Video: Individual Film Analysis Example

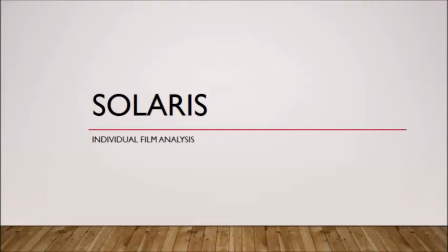[0:00]
The purpose of this presentation is to analyse a clip from the film Solaris.
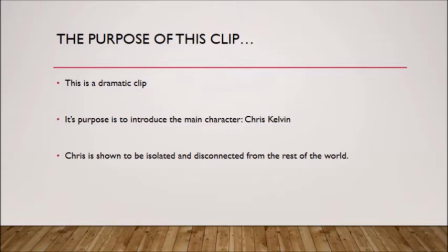[0:04]
The purpose of the clip is that it's a dramatic clip, and its purpose is to really introduce the main character, whose name is Chris Kelvin. Now, throughout the clip, Chris is shown to be really isolated and disconnected from the rest of the world, and that's exaggerated through a number of techniques.
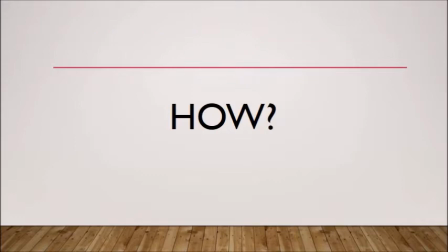[0:20]
My goal here is to show you how different techniques really give this message of how isolated and disconnected Chris is from the rest of the world. The first technique I'm going to look at is camera, and for my first example, we're going to have a look at this clip here, or this scene here.
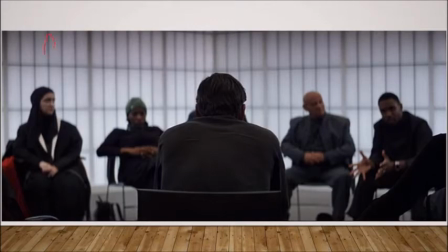[0:38]
This is a mid shot, and that's really reinforced by the fact that it starts kind of about his waist and goes up over his head. Now in this case he's not facing us, but it's still a mid shot. But the main thing that really shows the isolation and disconnection is the fact that the people he's talking to, or that are talking to him, are out of focus.
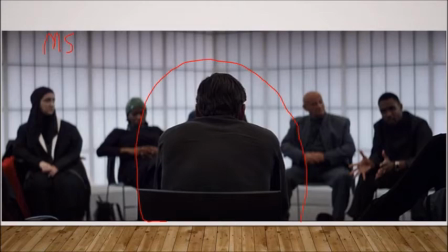[0:57]
And there's maybe a meaning in this that he's not focusing on them. You know, he's thinking more about himself, but for us as the viewer, we're also more focused on him and more interested on him than we are on anyone else.
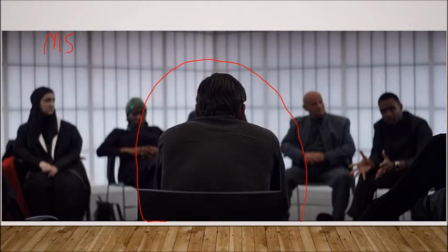[1:11]
And that maybe shows that he's disconnected from these other people, almost like there's this barrier of focus that keeps him disconnected from the people around him. But I don't just want to give you one example of this. I want to show you my broader understanding of camera.
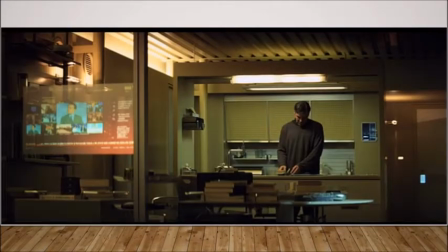[1:25]
So I'm also going to show you this scene here. Now, in contrast to the other scene, this is actually a wide shot, and the reason for that is because Chris is kind of hidden in the scene, but he's not the main subject or focus.
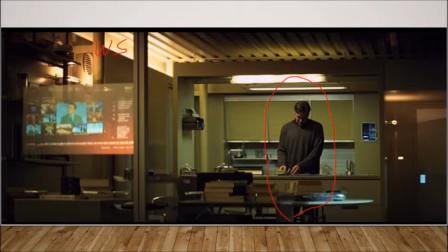[1:37]
It really tells us more about the environment. Some of the factors to keep in mind here are the fact that Chris is the only person in the light. The rest of the apartment looks like it's quite dark, and there's no signs of anyone else living there. And then there's some other pieces of evidence, like all of these books and things that are on the table kind of illustrate to us that,
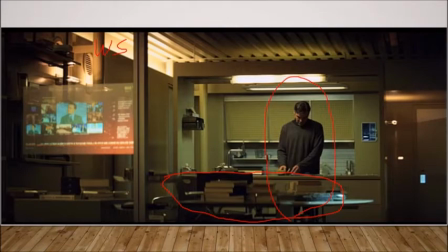[1:56]
you know, obviously he's not preparing dinner for to have dinner with someone. There's no other signs of life, and that further exaggerates that feeling of isolation.
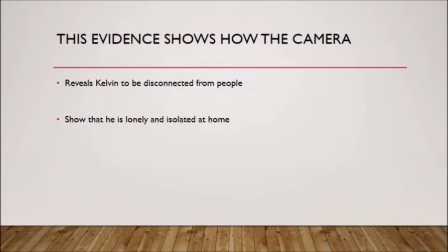[2:04]
So really what we're saying is that the camera reveals Kelvin to be disconnected from people, and that's reinforced by these examples. It also shows that he's lonely and isolated at home. So hopefully this evidence really is relevant to that and demonstrates what we understand.
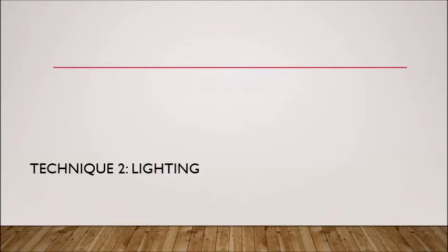[2:21]
The second technique we're going to look at is lighting.
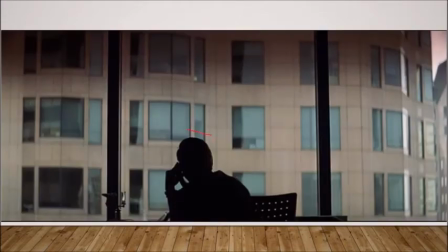[2:24]
The first scene I want to look at is this clip here, which really shows Chris as quite separate to the outside world. In this case, you can see he's a silhouette. He's all black, and the frames and the inside of his office, everything is dark and gloomy,
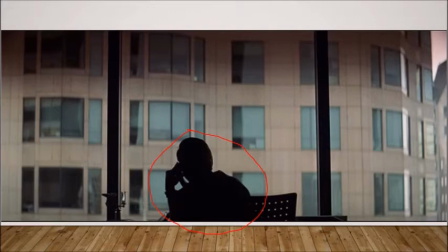[2:40]
whereas outside the window we can see that the world is actually bright and colourful. And again, it kind of reinforces that there's a bit of a difference or a distance between him and the real world.
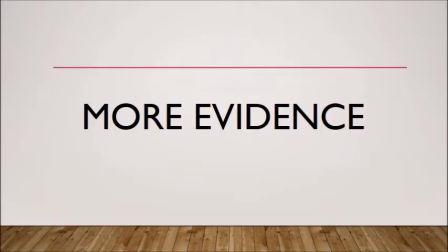[2:51]
To show you more evidence and to further demonstrate my understanding of lighting, I want to show you this,
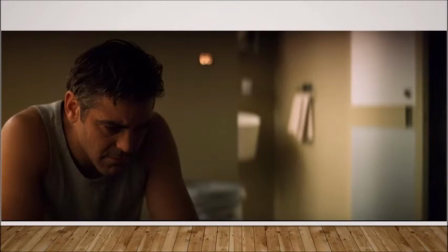[2:57]
which is a bit more of a subtle scene, but in this case you can see that the main light source is kind of over here, like the brightest parts, and we can see a little bit of light maybe coming from the window over on Chris's arm here. But the expression we see of him is actually that his face is quite heavily clad in darkness.
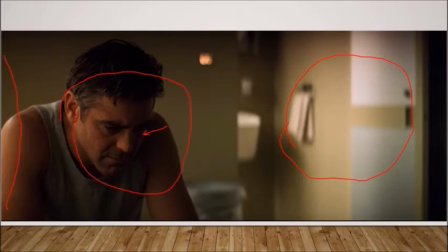[3:12]
You can actually see that there's a shadow here on his face, and it really kind of envelops his mood. He's not smiling, we're not seeing bright sunshine on his face, and this maybe suggests that he's not happy, or that, you know, something's happened to him that's negative.
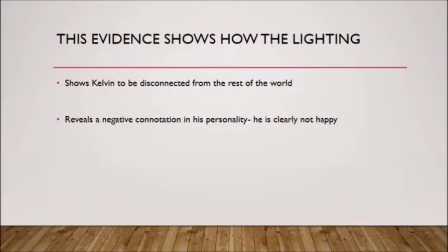[3:29]
So what we've really shown is that the lighting in this case shows Kelvin to be disconnected from the rest of the world through the first example, and it also gave a negative connotation to his personality. He's clearly not happy, so we don't get a positive vibe from this clip, which further supports really its purpose.
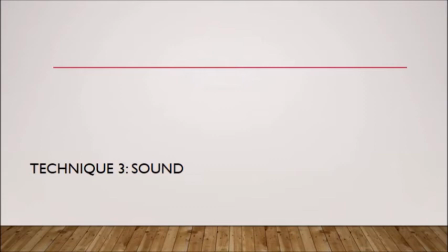[3:47]
The third thing I want to look at is sound, and I'm going to play you a couple of sections of this so you can see.
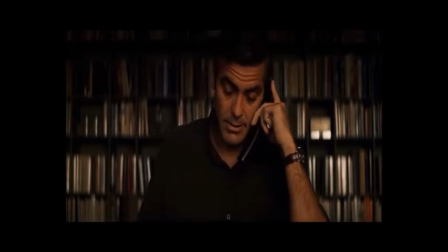[3:54] Linda, this is Chris Kelvin. I'm returning your call. I have 2 times available this week, 7 a.m. on Tuesday or 6:15 p.m. on Thursday. You can leave a message if either of those times are good for you.